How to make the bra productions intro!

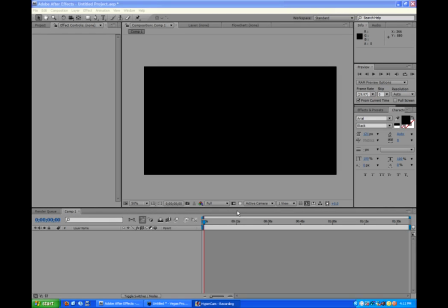(0:19)
Hey guys, Alex Salgood from Broad Productions, and today you're going to learn about the intro you just saw. Now, at first thought, you would think it would be really hard to do this or in a complicated process, but in reality, it's really easy to get that extended letters effect. Now, let's go ahead and get started.
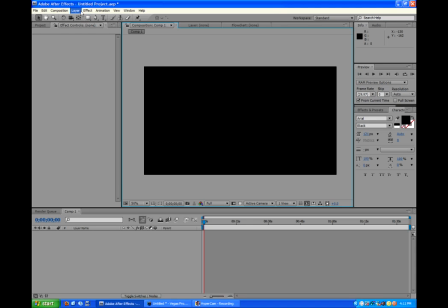(0:38)
So now that we have our composition open, we're going to go to Layer, New, Solid.
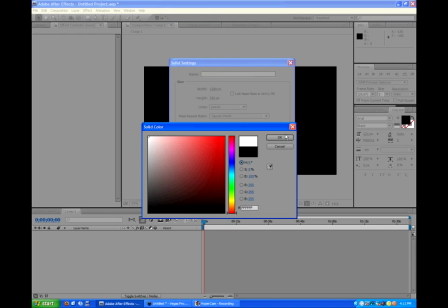(0:44)
And you can make this whatever you want, but for the time being, we're going to make it white. and click OK.
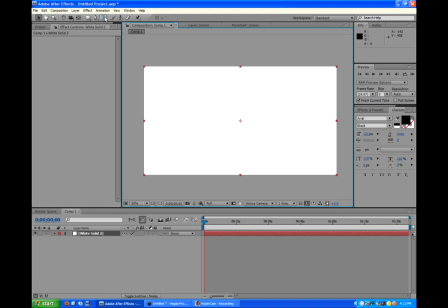(0:51)
So now we have this white comp and we're going to go up here to the toolbar and we're going to click the T which is where you can do text. We'll just click in the middle and we'll type in cool intro. Now you want to make sure you do a font like this which is Arial Black because you need that
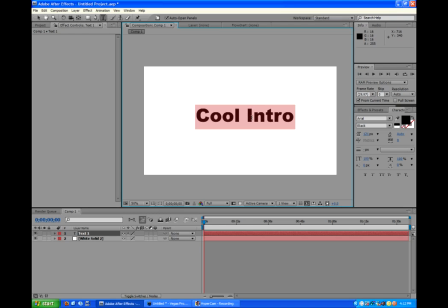(1:10)
simple square end on the letters you want to extend or obscure. Now, if we look at something like Times New Roman,
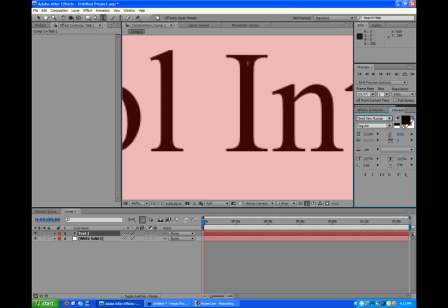(1:23)
you can see that those curvy lines just won't look good if you try to extend them.
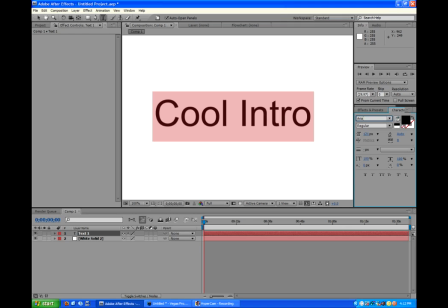(1:28)
So, try to stick to something like Arial that is simple and easy to do this with.
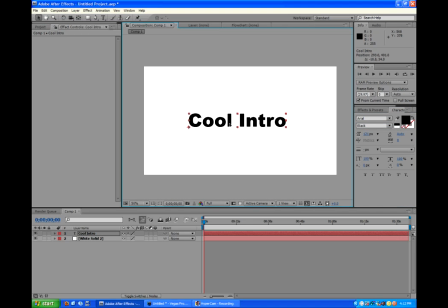(1:35)
I like Arial Black being thicker, so when we have the effect done, you can really see it extending in the final product. All right, so now we have the text let's make it look good before we start adding motion graphics with the text layer selected we're gonna go to the effect tab which is right beside the layer
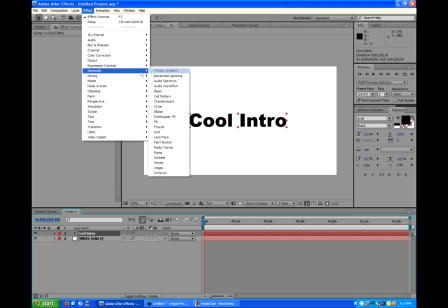(1:52)
and go to generate ramp now
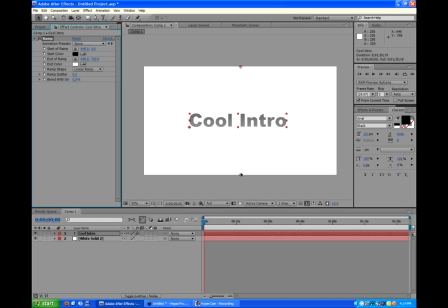(1:58)
let's bring in these ramp points which is the point to where the gradient starts and ends on the ramp and bring them a little bit closer to the text we get a more brisk ramp so we're gonna hold shift so it stays in a straight line. And we're just going to bring it up about that far with the top and bottom.
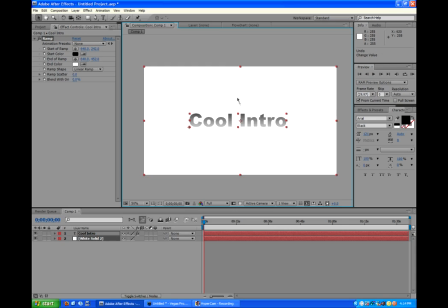(2:17)
Oh, don't want that. And yeah, that looks pretty good.
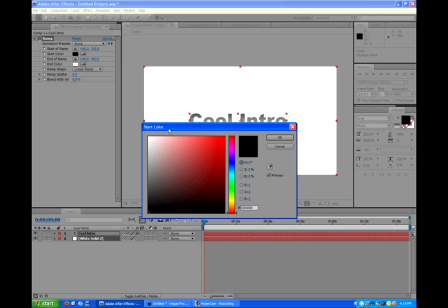(2:21)
And then we can even change the start color to a, well, we'll keep that black.
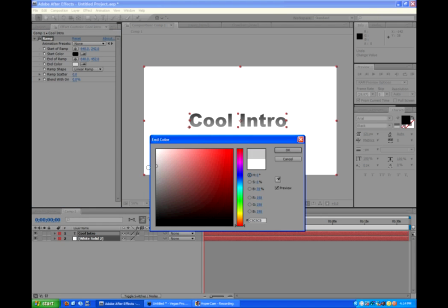(2:29)
That looks good. We want the white at a little bit more gray. So initially it looks black, but just with a nice ramp on it.
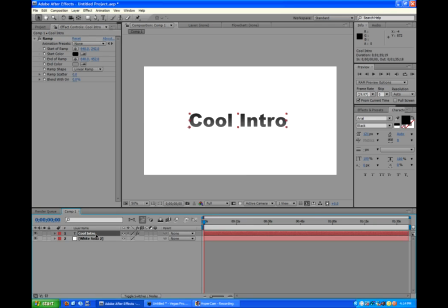(2:38)
And then we're going to achieve that glossy web 2.0 look. All right, so we're going to select the cool intro text layer, and we're going to go to edit, duplicate.
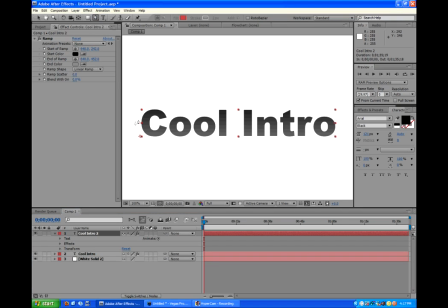(2:49)
And then we'll go up and get the pin tool, which is for masking. We'll start at the center of the text, and we'll make a point. And if you hold it, you'll make this bezier line. Hopefully you guys can see that with the yellow against the white and basically we just want to make a curvy line through the center
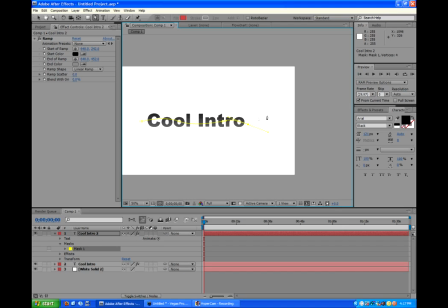(3:06)
of the text and then once you have it all the way through we'll just wrap it around and then we will,
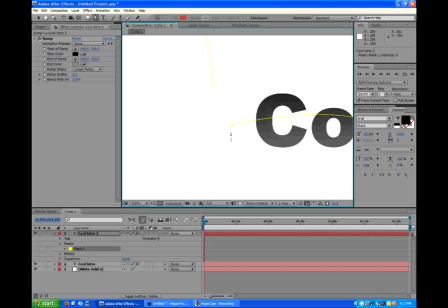(3:14)
holding H we can drag around and then we will click it and that will complete the mask.